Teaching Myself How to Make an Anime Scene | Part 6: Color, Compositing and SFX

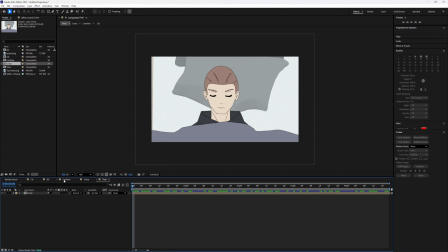[11:49]
So I did all this just to have, you know, like full control.
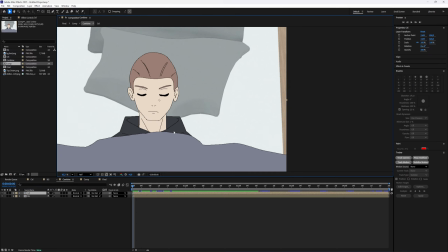[11:56]
So this is, like I said, yeah, where I combine these two, background and cell, and where I'm also gonna
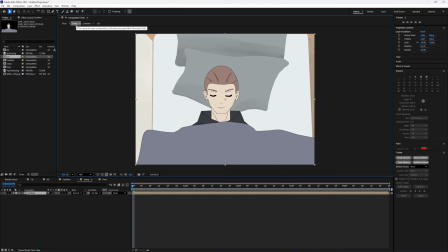[12:06]
wait, what did I do here?
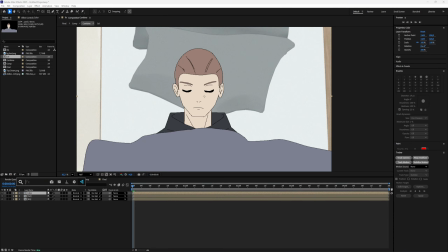[12:10]
Where I'm gonna integrate these two, you know,
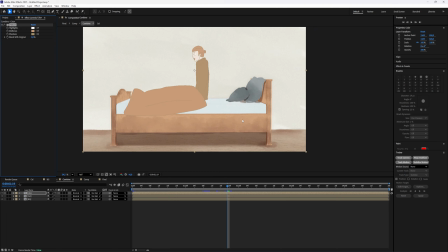[12:15]
like here the darkest, middle, and you know,
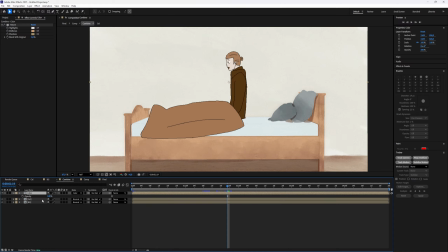[12:21]
so this is, yeah, no, I just integrate them into it, or integrate the cell layer to the background, so that, you know, the color match a bit in tone, you know,
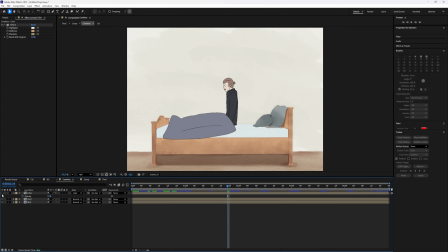[12:35]
because this looks already way more like he's really inside this room than without.
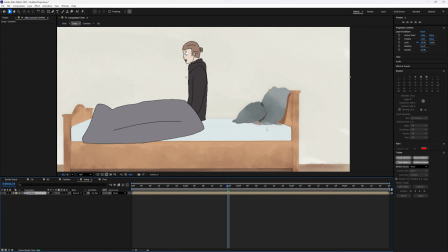[12:42]
So that's what I'm gonna do here, and this is like the full, where I'm gonna do all of the compositing.
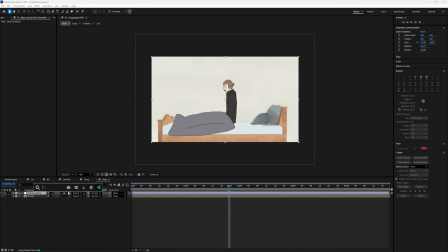[12:51]
And here in the final I'm gonna do only one effect, and that's the OLM smoother,
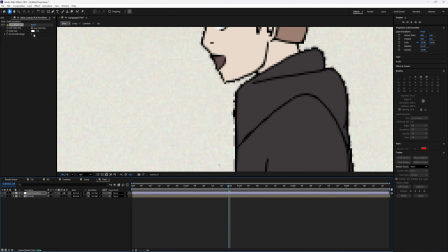[12:59]
which, wait, you can see is just, you know, giving it like
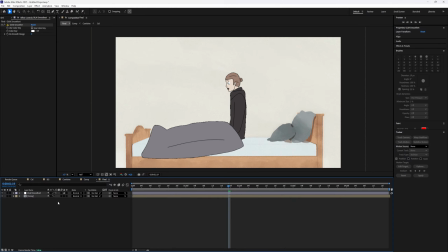[13:06]
anti-aliasing back to make it hopefully look better.
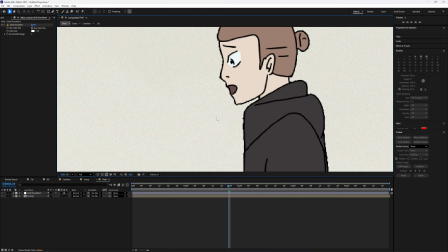[13:10]
And oh yeah, I have the resolution on half when I'm compositing,
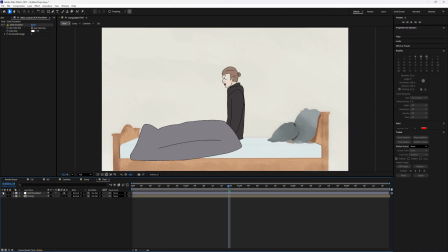[13:16]
so, you know, my PC can manage better. But yeah, that's it's like not that noticeable,
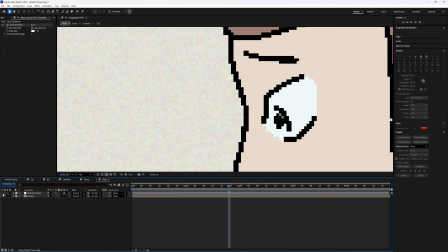[13:24]
but it is something that you, or at least I, want.
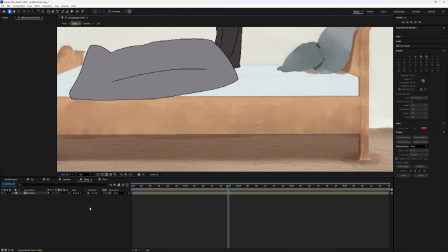[13:30]
So I'm gonna do this, and let me take this back to half again.
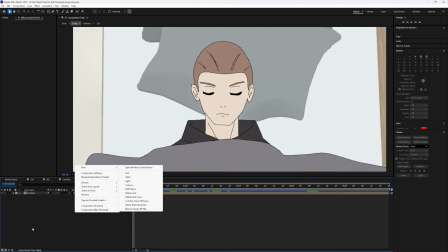[13:35]
Alright, now what we're gonna do is, or what I wanna do is, you know, I usually start with
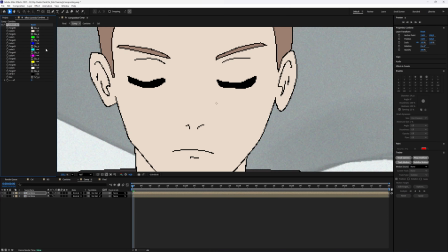[13:43]
just, you know, giving it a bit lighting, or, you know, like a few effects, just,
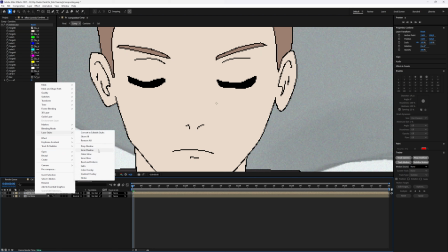[13:50]
you know, like here layer styles, and I think it was inner shadow, yes.
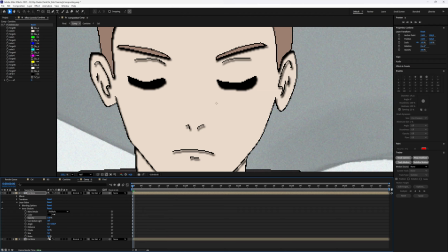[13:55]
And I'm gonna do this for the skin color, and just, you know, like this,
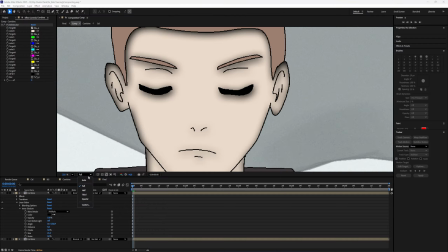[14:01]
which looks not good now, but I'm gonna make it look good, I promise.
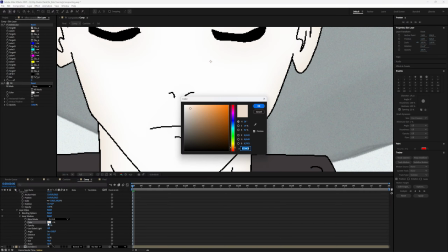[14:07]
It's not really visible. Maybe let's make this a bit darker.
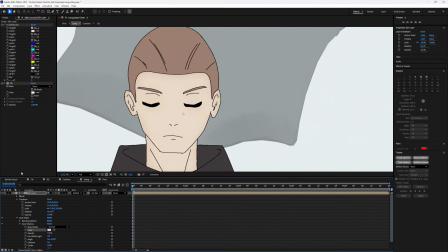[14:12]
Now when I put in a multiply, yes, it should work. You know, just like a little gradient for the skin.
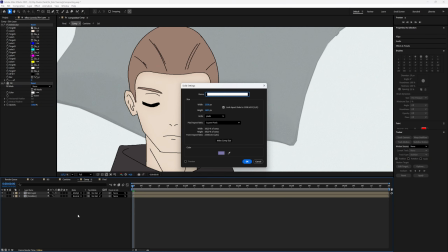[14:19]
And I also want an overall gradient
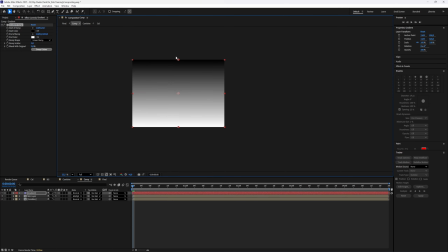[14:26]
ramp, you know, to be to look like the light comes from the side.
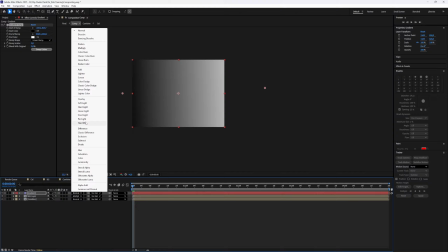[14:33]
And I'm gonna put this on soft light, you know,
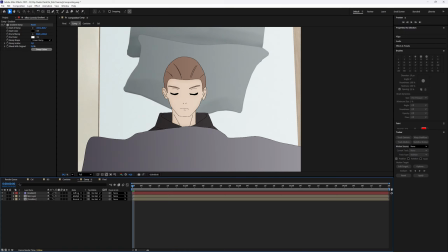[14:38]
so now it looks a bit like there's a light, or, you know, like the light is coming from one side.
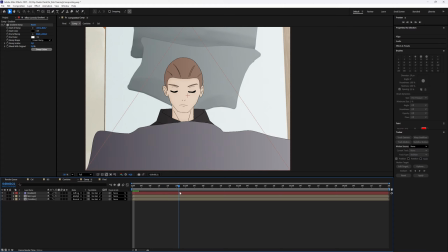[14:47]
And but I also only want everything until or at least the gradient until here,
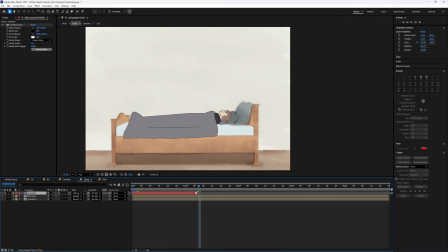[14:56]
here, because then here we have, you know, it should be different.
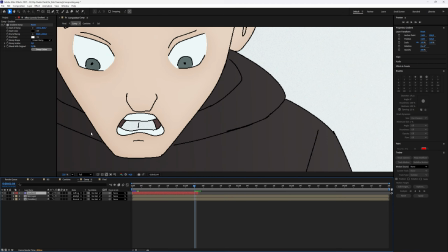[15:01]
Oh crap, what happened here?
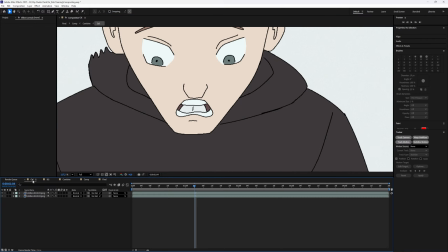[15:03]
Ah, I see, the color, wait, this is, yeah, here, there's the problem.
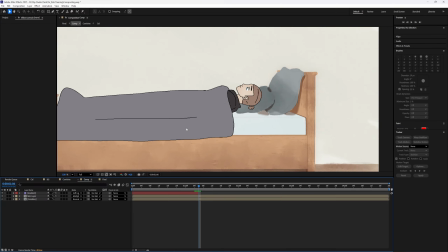[15:11]
Now it should be fine. Yes, alright, but like I said, only until here, because here we have a
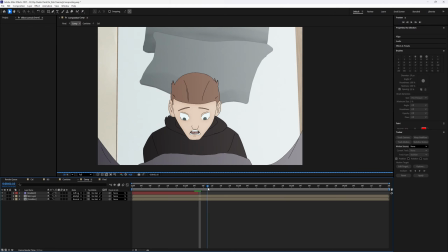[15:22]
perspective shift, so I want to change things there a bit.
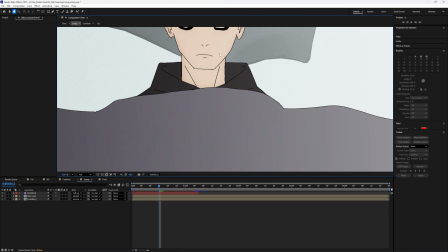[15:27]
But I'm also thinking about giving him like a highlight, you know, or leaving it this way.
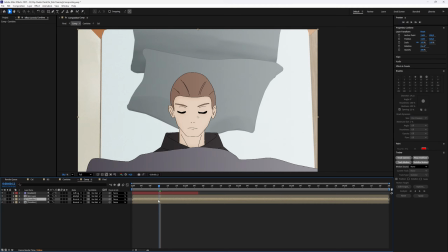[15:35]
Let me try it just with the highlight, you know. And for this I actually need again to
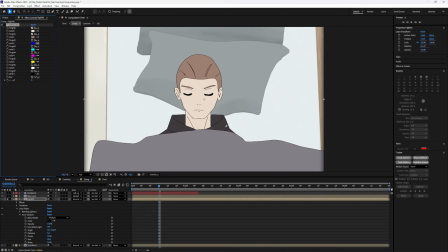[15:44]
color pick some of these colors to make it work.
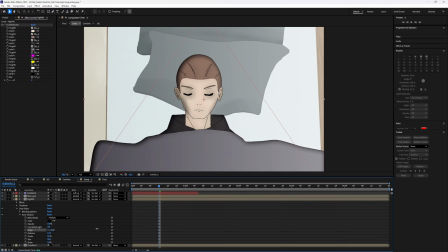[15:51]
But this should work now. Make it look, yeah, like it's on this side.